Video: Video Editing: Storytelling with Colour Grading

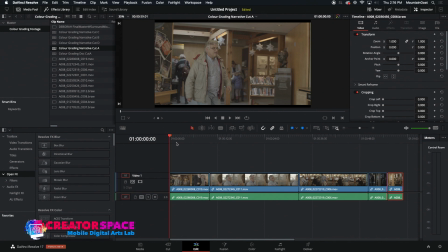Ultimately, you know, if you're doing anything kind of above HD, you want to go into solid state drives as well. So bear with me if there's any kind of stutters, because these are just some of my backup drives with some archival footage.
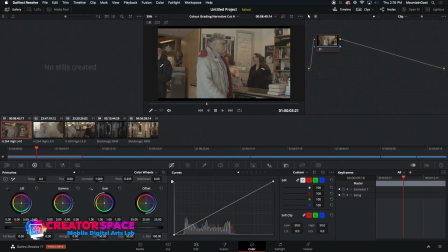Okay, so let's have a look at this. I'm going to swap right into color. So this is a cut A, and we're just going to play with, you know, what do we want this to look like. So I'm going to just play with, let's make this super cool, like it's a, you know, very wintry day.
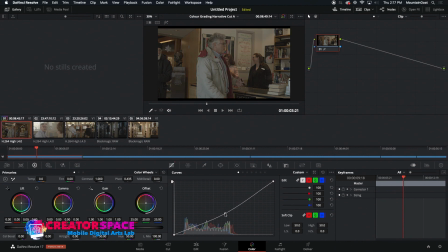It's winter, I'm kind of feeling wintry. So first I'm going to do is kind of bring the brightness down. So these are those kind of curve areas. Then I crush it down a little bit more. And then what I'm going to do is shift it to blue on the gain side. So really just trying to make it, you know, kind of wintry looking.
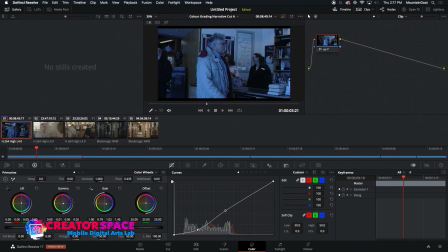The gamma, like the overall, you know, so think of the lift, gamma, and gain kind of as like gamma, your midtones, lift, your shadows, dark areas, gain, your highlights more so. And that's a good way to look at these wheels.
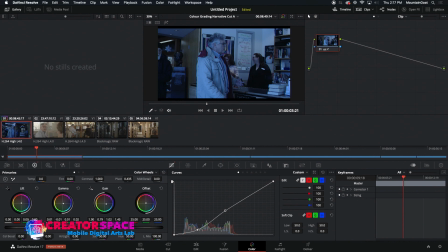And, you know, so maybe I'll go a little bit kind of on the green side here. And look, we're already making that, you know, very different than it was before.
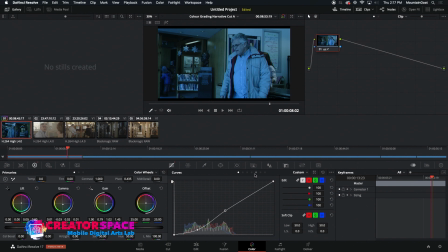Right, so that's kind of our before or after, right? So we're making this into kind of a winter scene, okay? And then what I'm gonna do is I'm gonna copy this over and, you know, do the same thing with this scene here. And look how you know, how different that makes it from just like the kind of the raw, the normal, and you know, to go like that. Okay, and then I'm going to do the same for this one here.
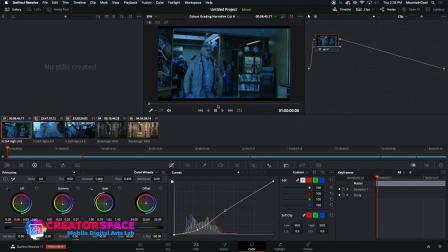So you can see all of a sudden I've made it into this kind of, you know, blue wintry look. It looks like I feel cold watching it. Right, so, and I'm just going to make these a little bit shorter just so we can.
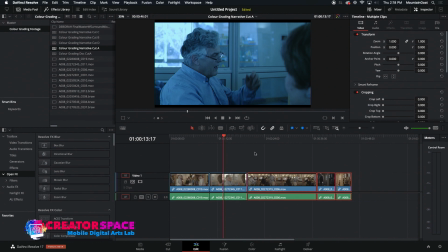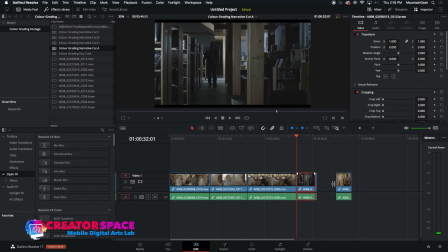Okay, and let's get into, we got this kind of night hallway here.
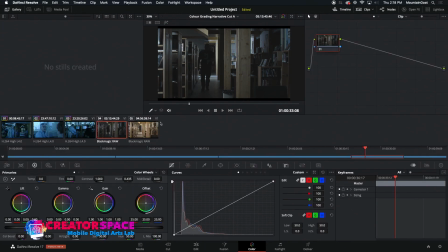See what we can do with this. So then this one's already, you know, kind of nighttime. So same idea, I'm gonna probably make things a little bit darker. So I'm just, you know, kind of playing with the curve there, and we'll make it very kind of that whole wintry thing as well, right?
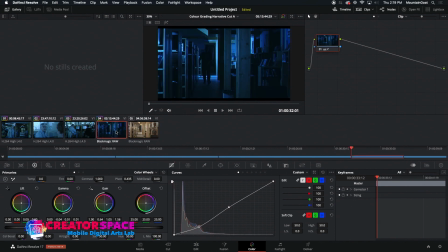Now, here's kind of the difference of this one was already dark. This one was presented to be as if it's daytime.
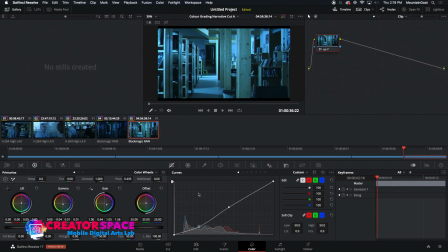So again, you can see, those kind of choices there. This one's lit that way, so it's going to be a lot harder to make it nighttime. But this one could potentially match better with our previous shot.
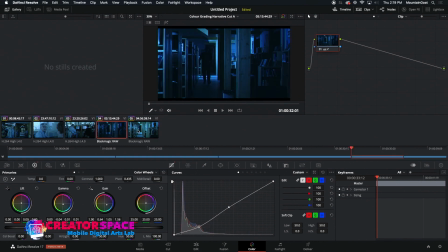So the daytime. So if you're ever faced with a couple of choices, we can do that. But watch, we can also make this one appear a little bit more like the daytime as well. Just doesn't have, it has definitely a lot more shadows to it. So that can always be an issue.
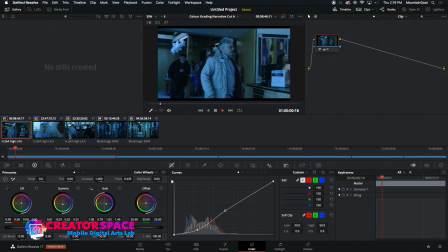So, okay, so that's one idea. So, we basically made this winter scene out of what was a normal scene before.
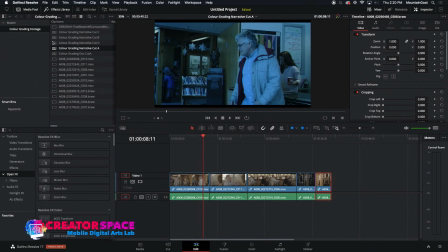Okay, so now what we're gonna do is, let's go right into B. So same idea,
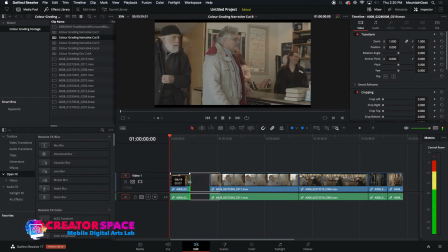I'm just gonna make these shots a little bit shorter so we can kind of watch through them a little bit faster.
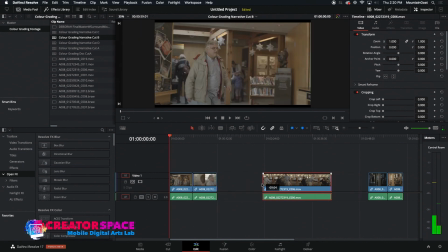Put this one here.
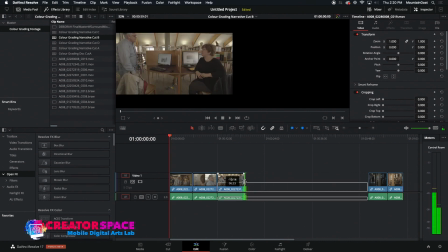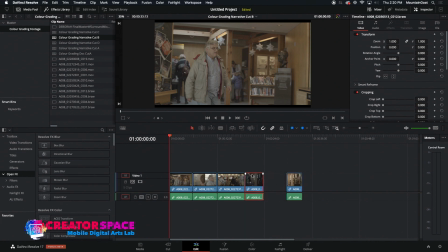Okay, and now I'm going to actually now I'm going to look at making this into like a horror film and making it really dark and moody,
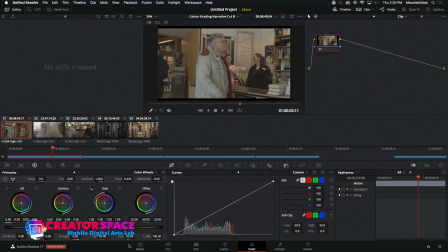and what we can do with that idea. Okay, so one thing I'm going to do right away is I'm going to reduce the saturation. So I'm going to go to about 25, so half of the 50. 50 is basically the full saturation. Okay, and